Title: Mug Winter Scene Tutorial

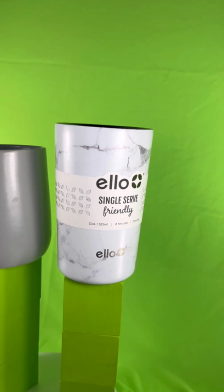9s
So here we have a mug slash thermos, and here we have like a normal mug.
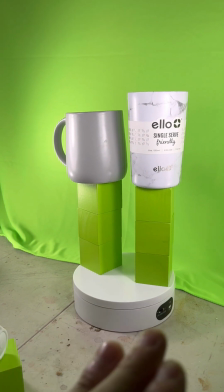13s
And I put these on top of green cubes and the green blanket behind the cubes.
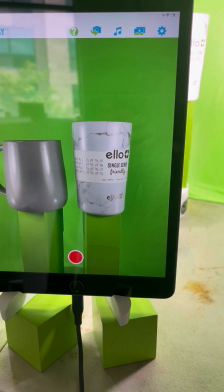19s
Here's what it looks like now. Okay, so now I made this video forever because he is selling mugs, thermoses, things like that.
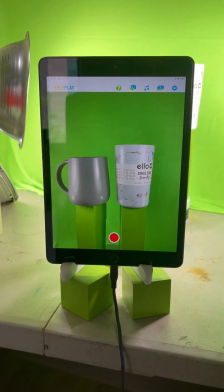28s
And I wanted to make this video for him. So Everett, this video is for you and for anyone else who is selling mugs, thermoses, tumblers, stuff like that.
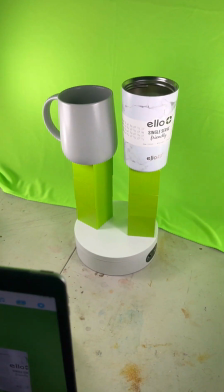38s
So let's make a really cool scene out of this. So we have these on top of cubes.
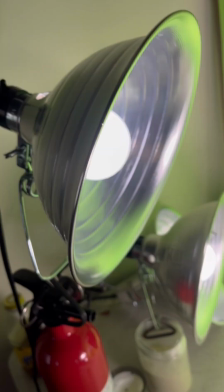43s
We got 1, 2, 3 lights lighting this scene right here.
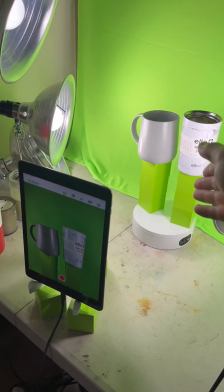48s
And generally, if you have, if you're using cubes for a floating effect, you want, I think, at least 2 lights.
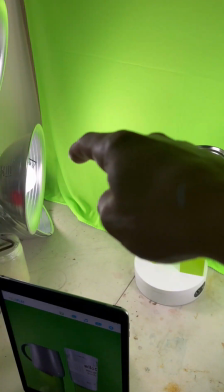56s
Here we have 1, 2, 3 lights.
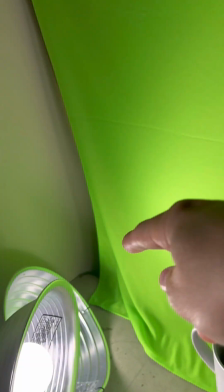58s
And for the green blanket behind it, we have 1, 2 big lights so that it's nice and evenly lit.
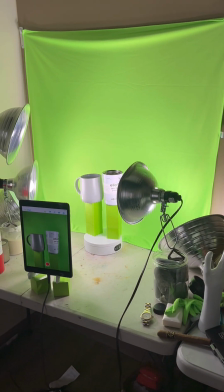65s
Here's what the setup looks like. And okay, let's continue.
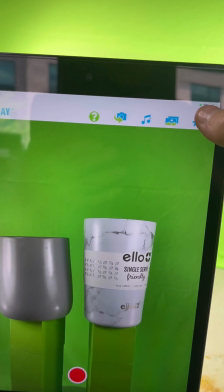71s
So the first thing we're gonna do, we're just gonna do the calibration.
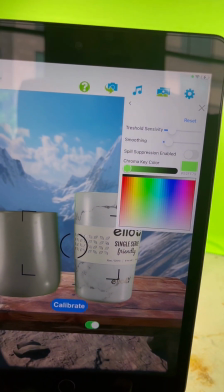76s
I always just go to reset and that kind of click on reset, that kind of,
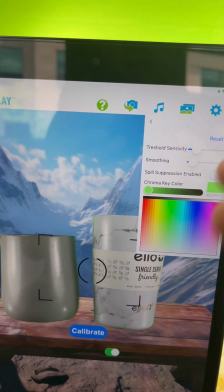81s
assuming you're using a green screen, if you click reset, that kind of does all the calibration for you already.
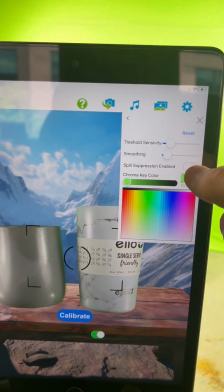88s
And now we're gonna do spill suppression enabled.
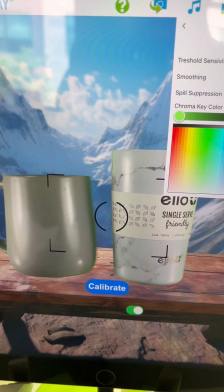92s
See, that removes all of that weird green screen spill, which makes it obvious it's in front of a green screen.
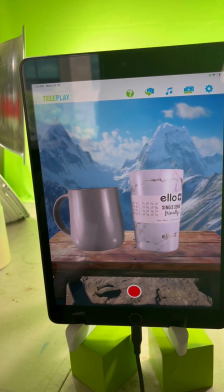102s
And now, okay, I think that looks pretty decent. See the background that we're using, I made it specifically for this scene.
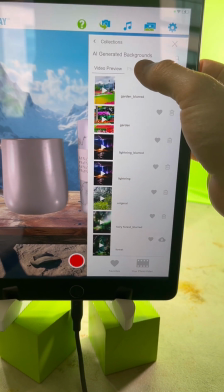110s
If you go to AI generated backgrounds and then photo preview, scroll all the way down to
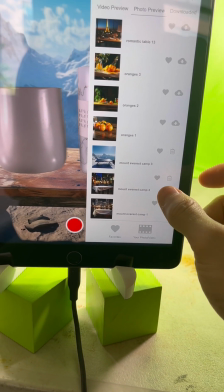118s
Mount, I believe here, Mount Everest Camp 2.
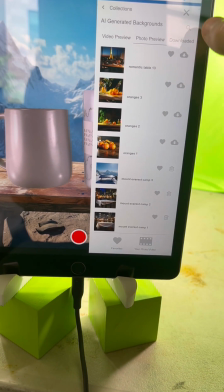124s
Sorry, that thumbnail, it should be another thumbnail. It's a little technical glitch right there.
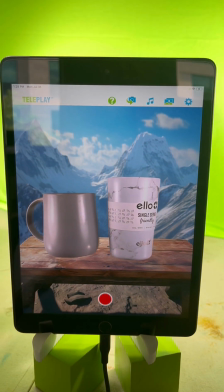130s
Anyways, so that's the background that we're using.
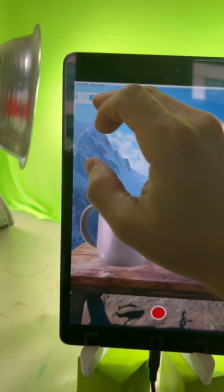134s
And now, what if we add a cool like blizzard scene to this?
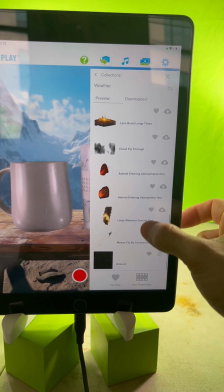139s
So go to weather, click on blizzard, increase that snow.
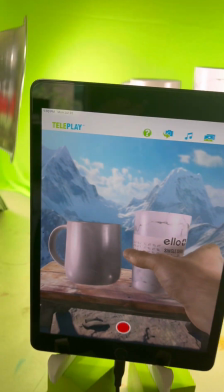147s
And then what you can do is to start, see, hold on, I only have 2 hands.
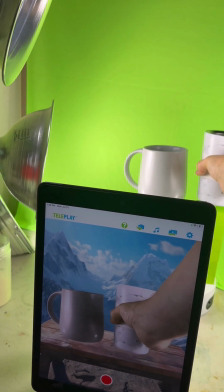153s
Then you can take this and start pouring it in here.
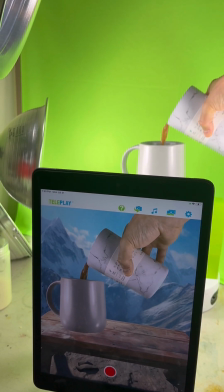161s
How cool is that? Okay, and put it back.
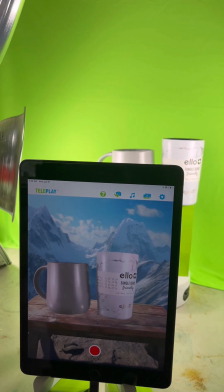167s
Make sure it doesn't spill. And there you go. And then you have yourself a nice,
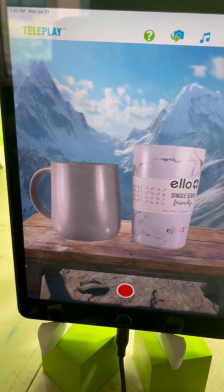174s
cool scene where you're pouring, you know, it's like you're camping at the top of Mount Everest.
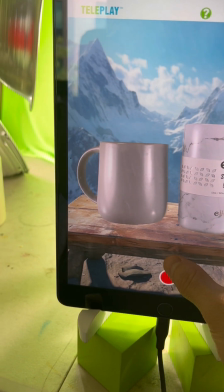183s
Another effect you can try, if you go to food and drinks,
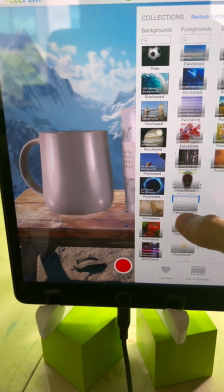192s
let's see, food and drinks,
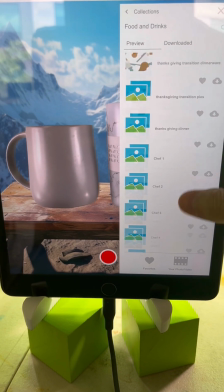196s
and then go to one of the steam effects, which I think can work pretty well here.
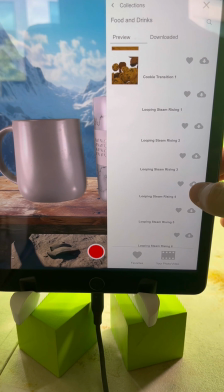201s
Let's do looping steam rising 4.
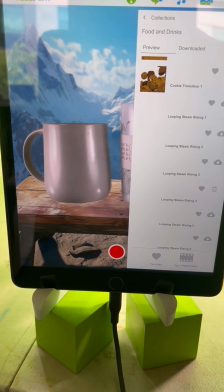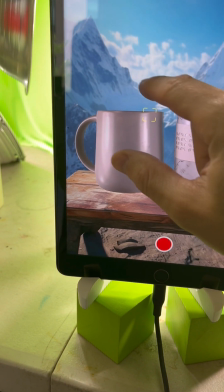210s
Kind of hard to see because the background itself is pretty light.
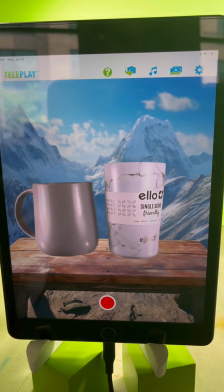217s
See, you can see the steam rising from there. I think that can actually maybe even work better than that blizzard effect.
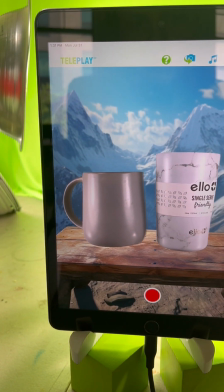224s
Well, let's see what other steam effects we can get. Maybe looping steam rising 5.
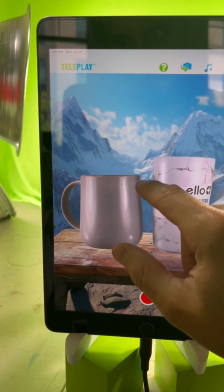231s
Okay, I think that's maybe a little bit more noticeable. Maybe not.
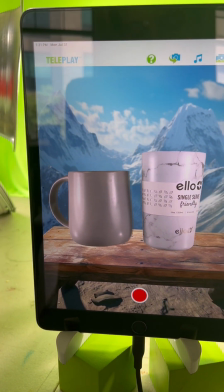240s
Okay, so I think the steam effect can work.
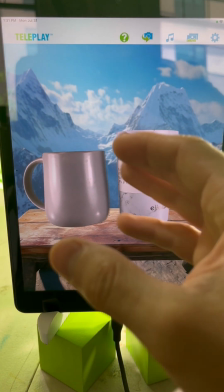244s
Though I'd probably choose a darker background because to make the steam effect more visible, but it can still work here.
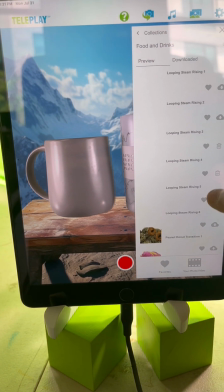253s
Let's try looping steam rising 3.
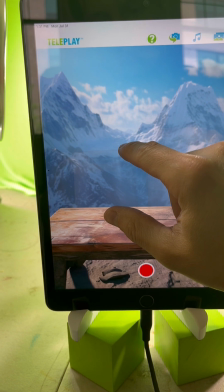260s
That's too much.
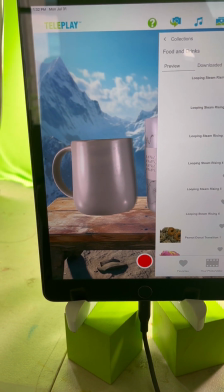265s
Another effect you can try for this scene is maybe go to,
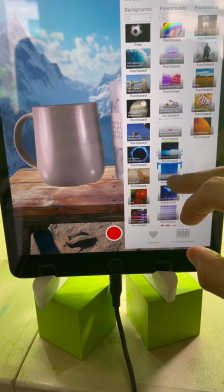273s
let's see, wanted to do try lens flare. If you go to
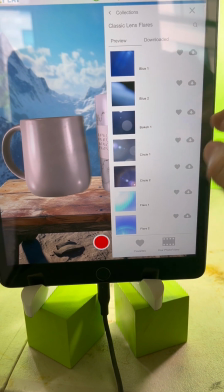281s
classic lens flares, what if you try bokeh 1?
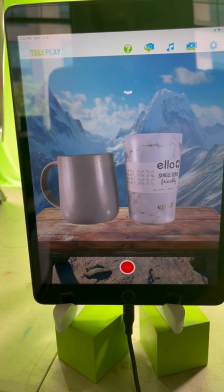290s
Okay, that can kind of work. Give it kind of like a nice little lens flare when you're pouring it in there.
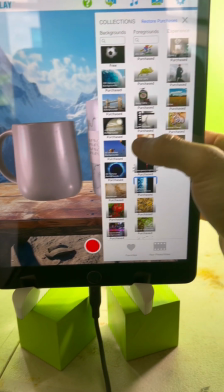300s
Maybe you can try a little bird effect. Some kind of animal.
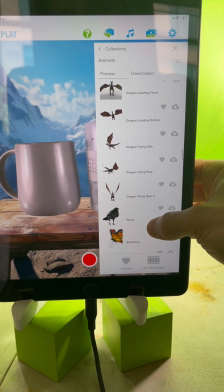307s
see what can work here. And keep in mind, I know this video is pretty long, but I'm just showing like kind of my
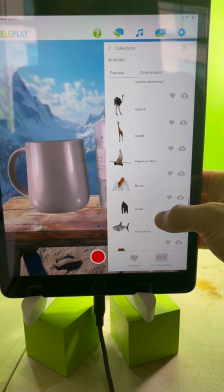317s
my workflow here. It's not, you know, within 10 minutes you can make a pretty cool video.
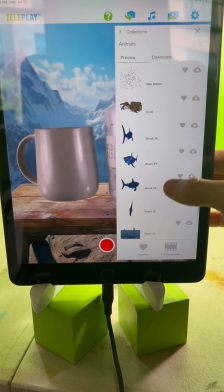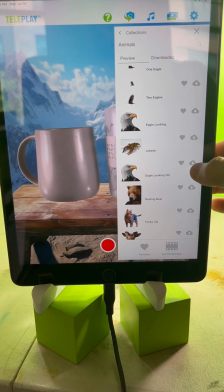329s
I don't know, what if we try Ego Looking HD?
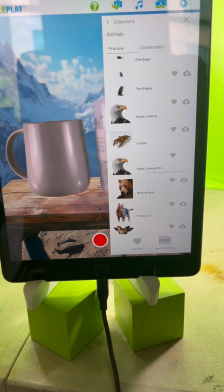336s
Good. We are on top of a mountain, and I think an ego up there can work.
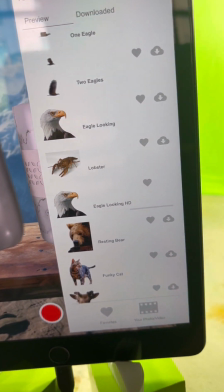343s
See, so Ego Looking HD, it's a pretty pretty large file.
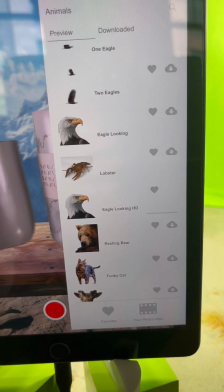349s
That's why it's gonna take like 30 seconds to load, but let's see what it looks like.
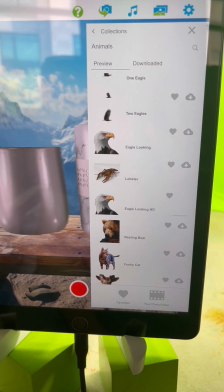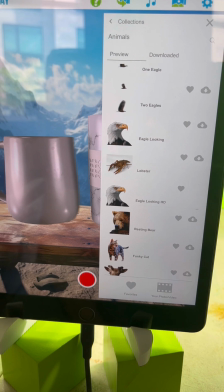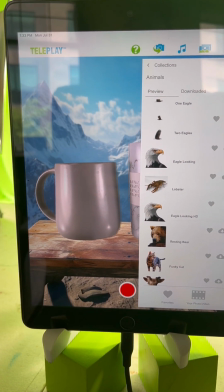366s
Okay, the eagle's gonna pop up any second.
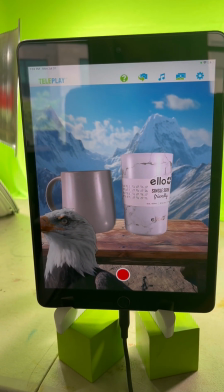373s
Huh. Kinda looks cool. Okay.
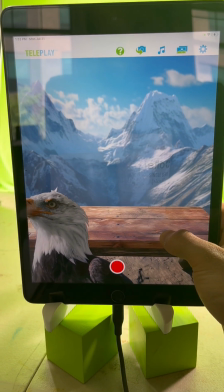378s
You can try that eagle effect there. I think that eagle looks pretty cool.
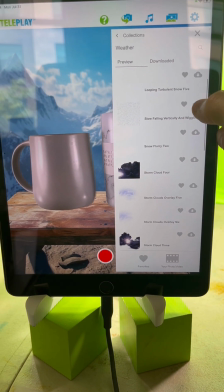386s
Maybe there's some more weather effects that we can use. Maybe snow falling. This one
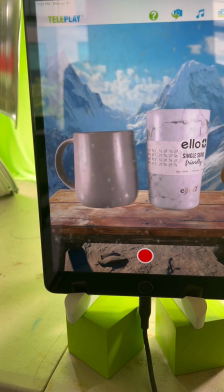394s
gives it more of like a Christmassy feel.
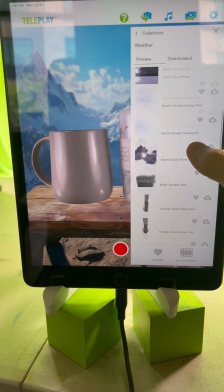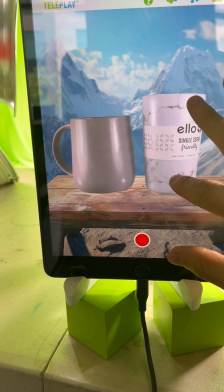404s
Though I think the best effect we've had so far that fits a scene is kind of like this one, like a nice little simple snow scene.
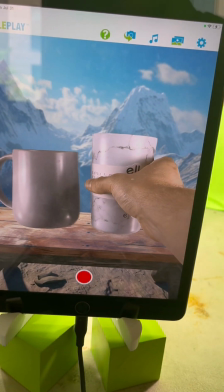411s
Keep the focus on the product itself, and then just pour it right in there.
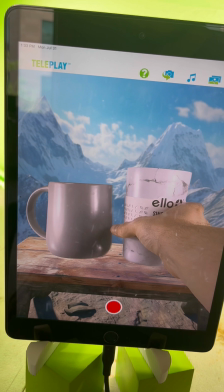419s
Okay. As always, I'm here if you have any questions.